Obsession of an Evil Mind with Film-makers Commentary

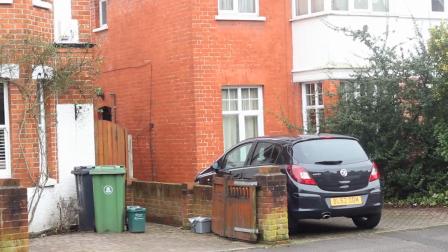Hello and welcome to this filmmaker's commentary on the third short film I worked on,
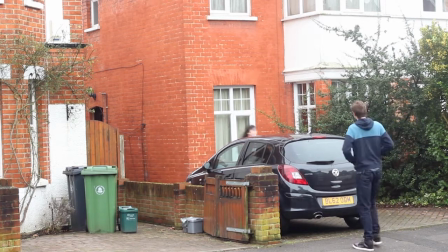Obsession of an Evil Mind. And this is the final
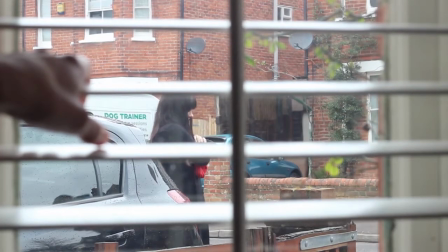Sixth Form film I made in the final year of Sixth Form.
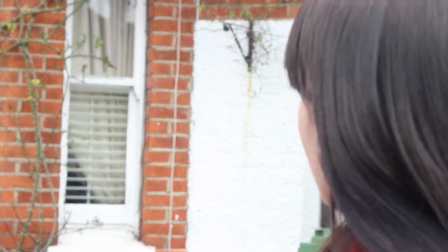And it is a creepy thriller slash horror about this character you see now,
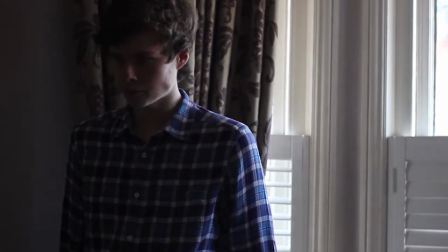Stephen Flynn.
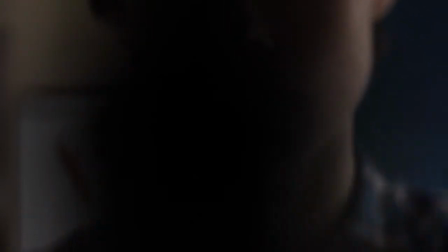and his obsession over his neighbours, particularly the woman you just saw there, Penelope.
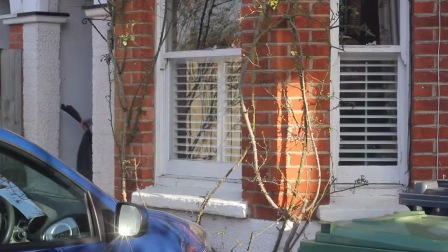He's got a bit of a thing for her, it would appear.
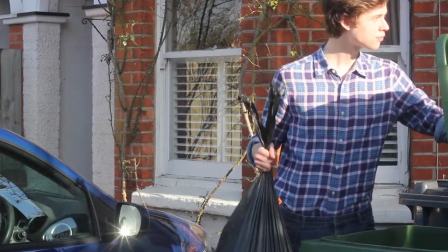But yes, this was made with a small crew, myself, again, fellow filmmaker George,
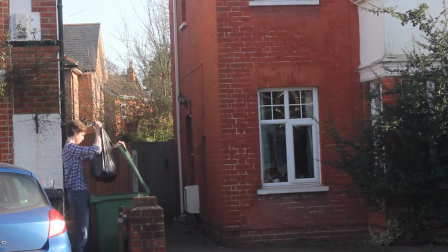and you've seen Jake before in one of the earlier short films. he's
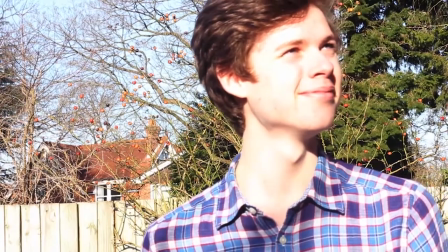playing Stephen and Penelope played by Charlotte
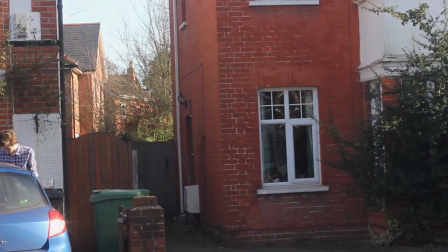and well I have a cameo as the other
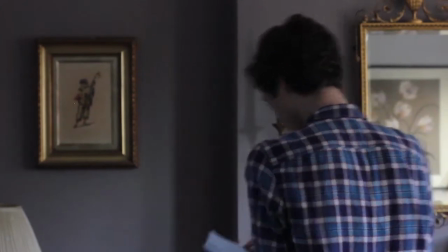neighbor living with Penelope so
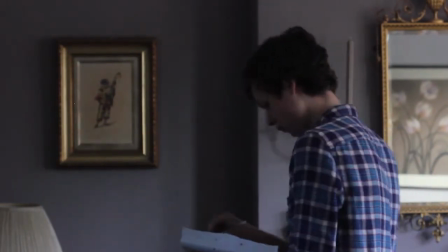this is another short film with very little dialogue just emphasis on sound effects
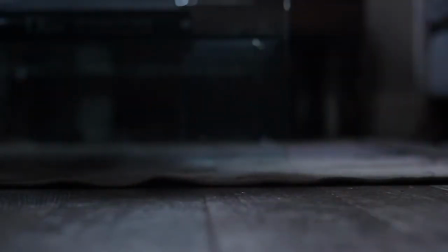and music give it that creepy feeling this is one of a few times that we did
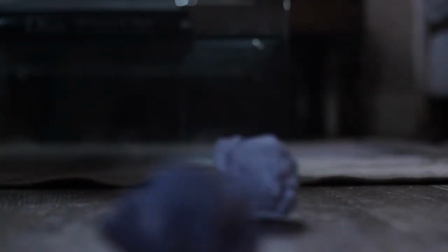sort of proper ADR voiceover. You'll hear it in just a moment with this writing of a letter.
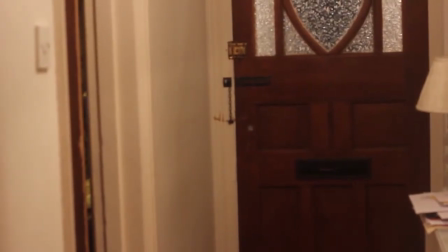This is actually George speaking. We recorded this dialogue and then pitched it down
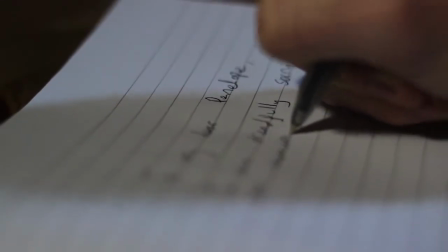slightly so it sounded a bit more creepy and it didn't sound like George because it was a bit too,
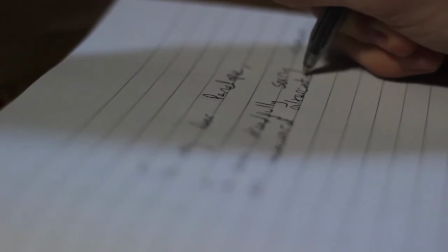you know just a bit too normal and didn't sound like this this creepy character
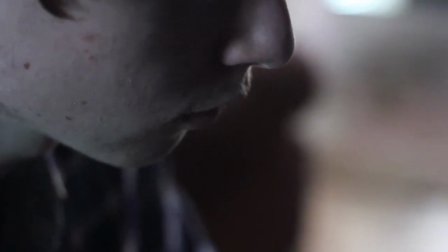writing this letter for Penelope to come over and have dinner with him again it's all very much natural lighting except on the interior shots use just
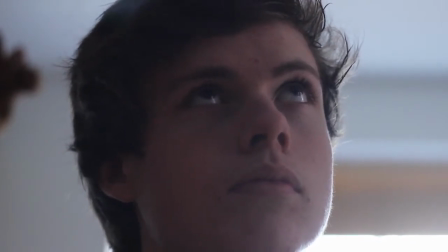a desk clamp or something whenever we can just to give it a bit more extra light and using
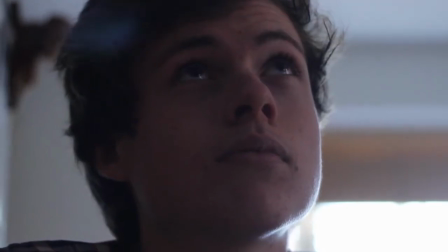very static shots again just tripods using the same
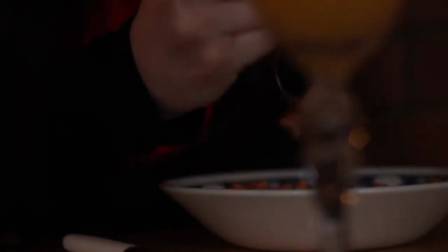camera we had for the last couple of films the Canon 550 or 500d which are very decent
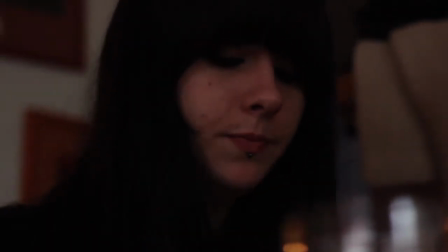cameras and a standard 50 millimeter lens on all of them so
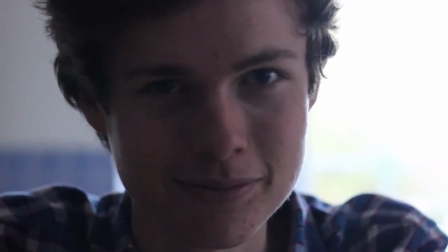moving into the dinner scene this is kind of the major scene that the
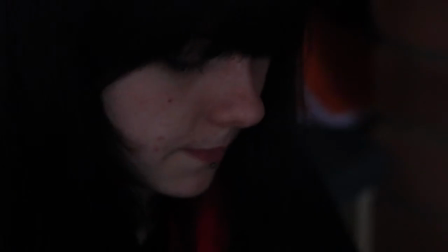the film almost revolves around this that when stephen finally gets
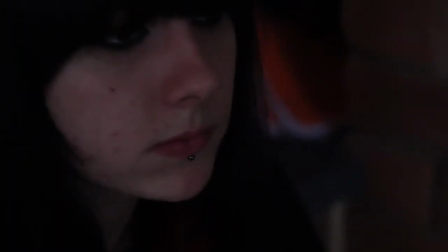penelope in his own house and uh basically gives her dinner because he's he's not eating is he
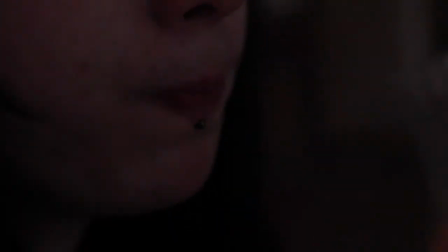um and we used moonlight sonata here as the music um so that the editing and what you see becomes very creepy.
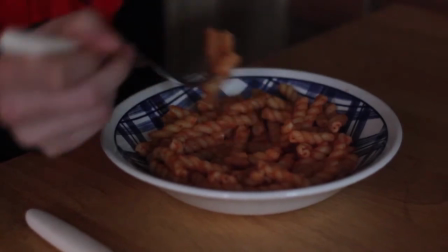But, during the edit, me and George, well, were a little bit crazy, had fun with the edit.
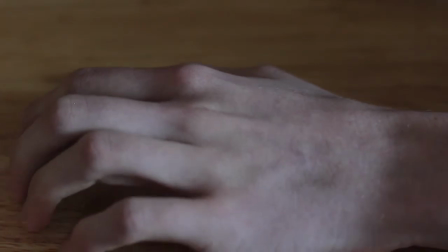We initially used Marvin Gaye's Let's Get It On
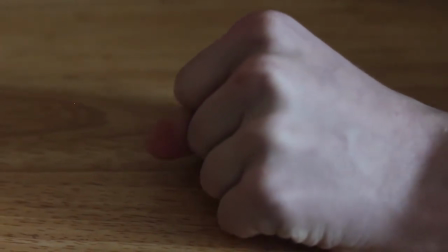for the scene, which did make it hilarious and in a way a little bit creepier, but of course it didn't match with the tone of the film at all.
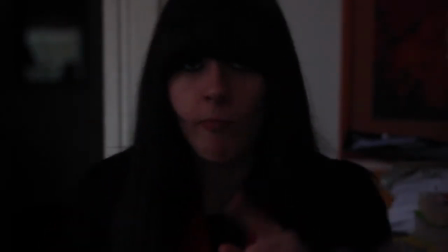But, well, here's an example of what it would be like.